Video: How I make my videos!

But how? How does it happen?
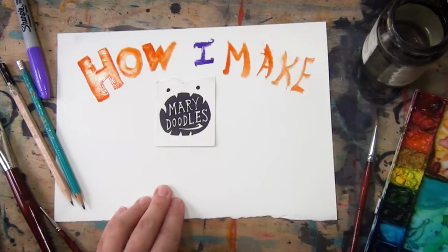Hello doodlebugs! It's Mary and this is a video on how I make videos. Whoa, picture in a picture in a picture in a picture. Over the years I've gotten a lot of questions about the materials, the camera setup, how I go about making my time-lapse art videos. So I'm gonna walk you through the process from start to finish and along the way I'll highlight some of the materials I use, the equipment, the software, and some tips and tricks I've learned along the way. And for those of you who are gonna want more info on the editing process, I have a second video that is a tutorial over on the Adobe Creative Cloud YouTube channel and I'll go into more depth on how to create a quick and easy time-lapse video using Adobe Premiere. So where do we begin? Well what am I making? I'm making time-lapse videos of paintings. So I gotta start with a painting and an idea.
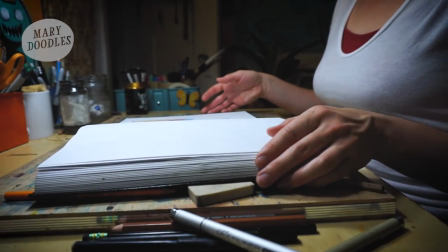Sometimes I have a solid image in my mind as to what I want to paint. Other times I have nothing.
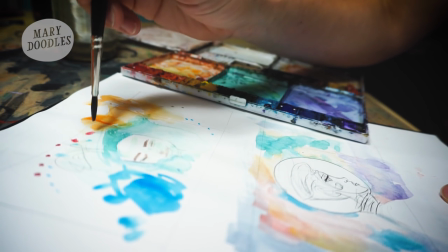Either way I'll start sketching out and playing around with ideas.
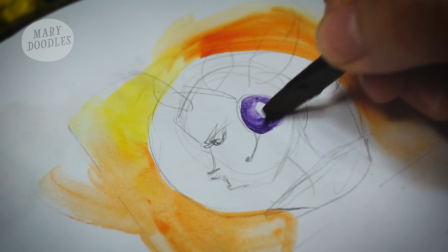This part is all about exploration so I'll try different compositions, play with characters and colors. After sketching and playing around with colors I have landed on an idea.
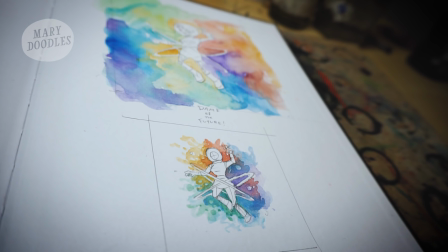This design of a woman kind of floating through space almost dancing. The background is gonna be an explosion of colors and stars. So next I just gotta set up my workspace!
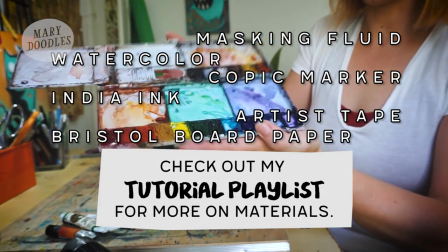The materials I use vary depending on the piece and what it is I'm looking to make. This time around I'm doing watercolor and ink on watercolor paper.
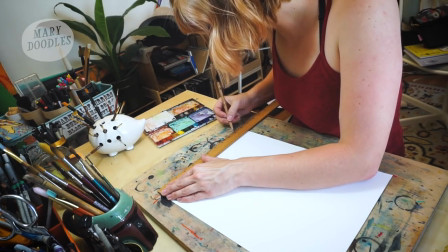So before I put any paint down I'm gonna make a rough sketch on the final paper.
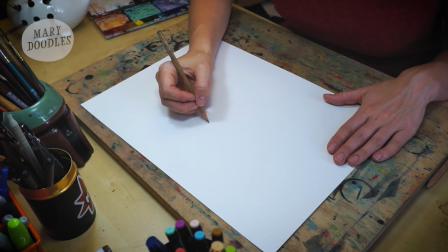This is to help lock in the composition and to help me not ruin everything.
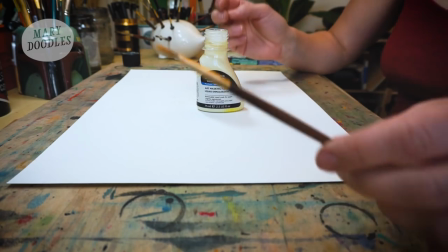So final thing I'm going to do before I record, I'm going to put down some masking fluid.
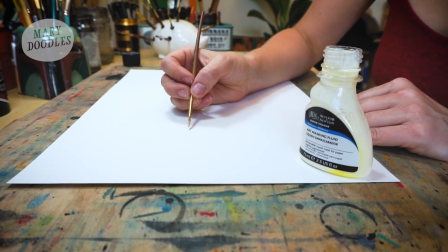Because this painting is going to take place in space, I want to do this starry effect.
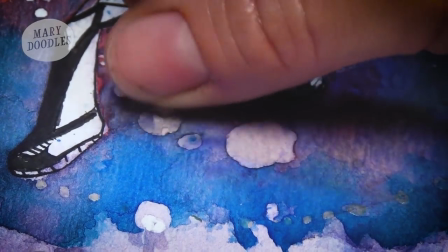Masking fluid is a smelly rubbery substance that ruins your brushes and you can create some really cool effects with it.
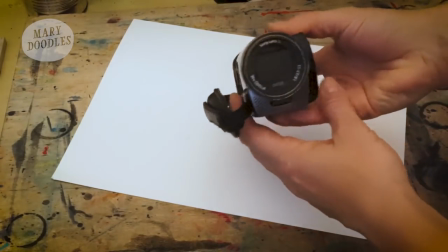This here is the current incarnation of my camera setup. I use a Sony Handycam on a desktop mounted microphone boom with a swivel mount.
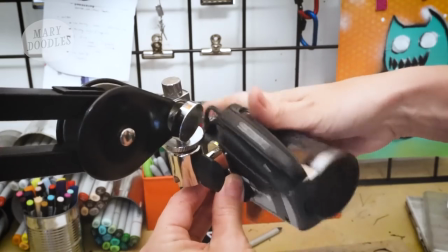I shoot 1080p at 60 frames per second. This camera is the perfect size and shape for mounting on a boom arm like this one.
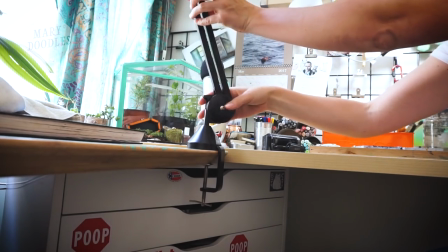This is by Rode and it's designed for microphones, but I find it works perfect for doing overhead shots.
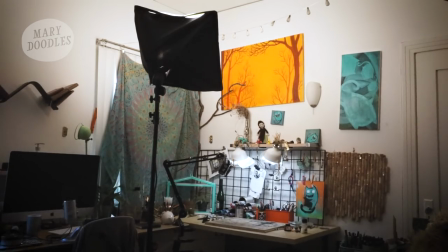Usually I will draw the curtains and do a basic three-point light setup so that if I do paint into the night, my lighting will be consistent.
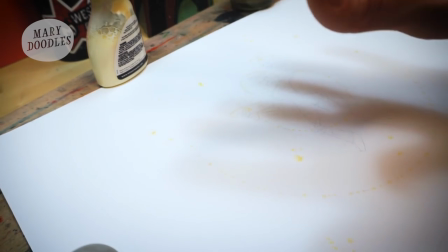My goal is to eliminate distracting shadows and avoid glare that on camera will wash out the wet paint.
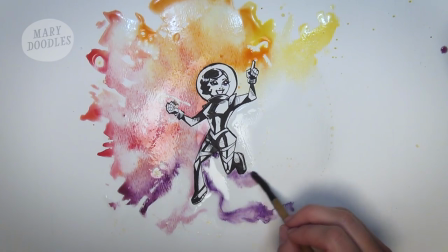Sometimes it feels impossible.
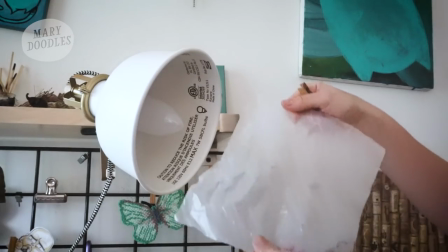For now I'm clamping two lamps to a strategically placed shelf and they have parchment paper clipped to them that will soften the light.
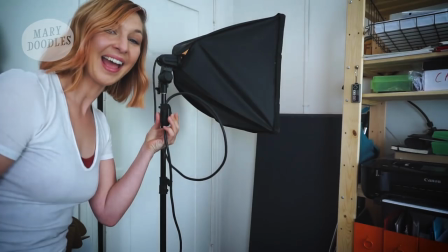The third light is a photographer's box light that technically belongs to a friend of mine, don't tell them.
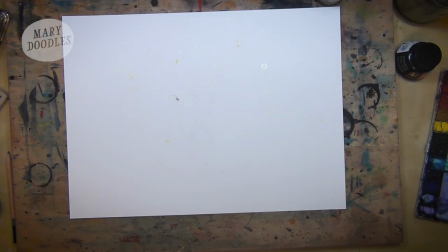So this light I try to bounce off the walls and the ceiling to just add a little more brightness and soften any shadows.
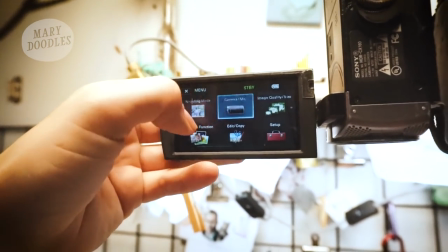I'm ready to begin shooting. Before every shot, I double check the focus because I've made mistakes in the past.
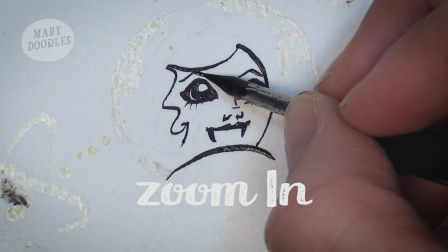And I like to shoot each layer in segments, breaking it up by changing the camera angle.
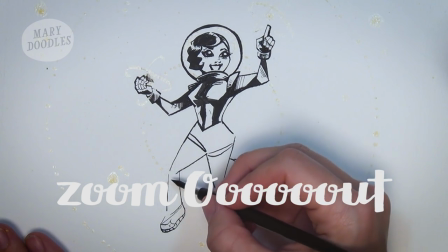I'll have wider full shots of the image as well as close-ups, especially if I'm doing very tiny detailed work.
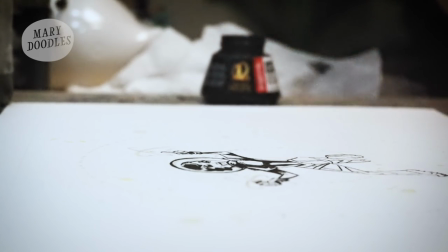Once I'm done with this first ink layer, I'm gonna step away and let it dry.
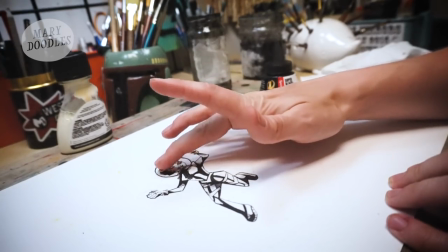She sells seashells. When you're working with wet materials like ink and watercolor, you gotta give these layers time to dry.
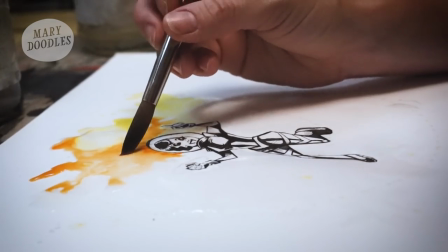This next layer is gonna be a watercolor wash. With watercolor, less is more, so I try to remind myself to not go overboard.
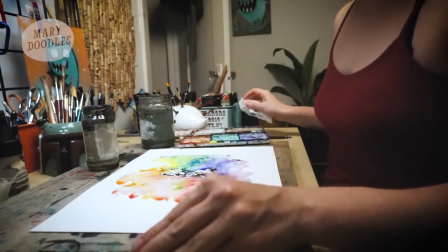Once I feel good about this layer, I step away. Step away from the painting.
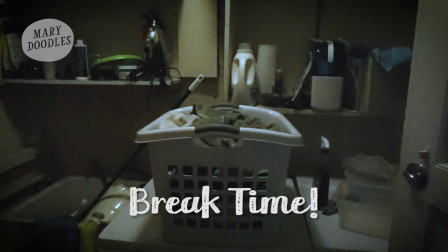This is a perfect opportunity to fold my laundry or get my life together.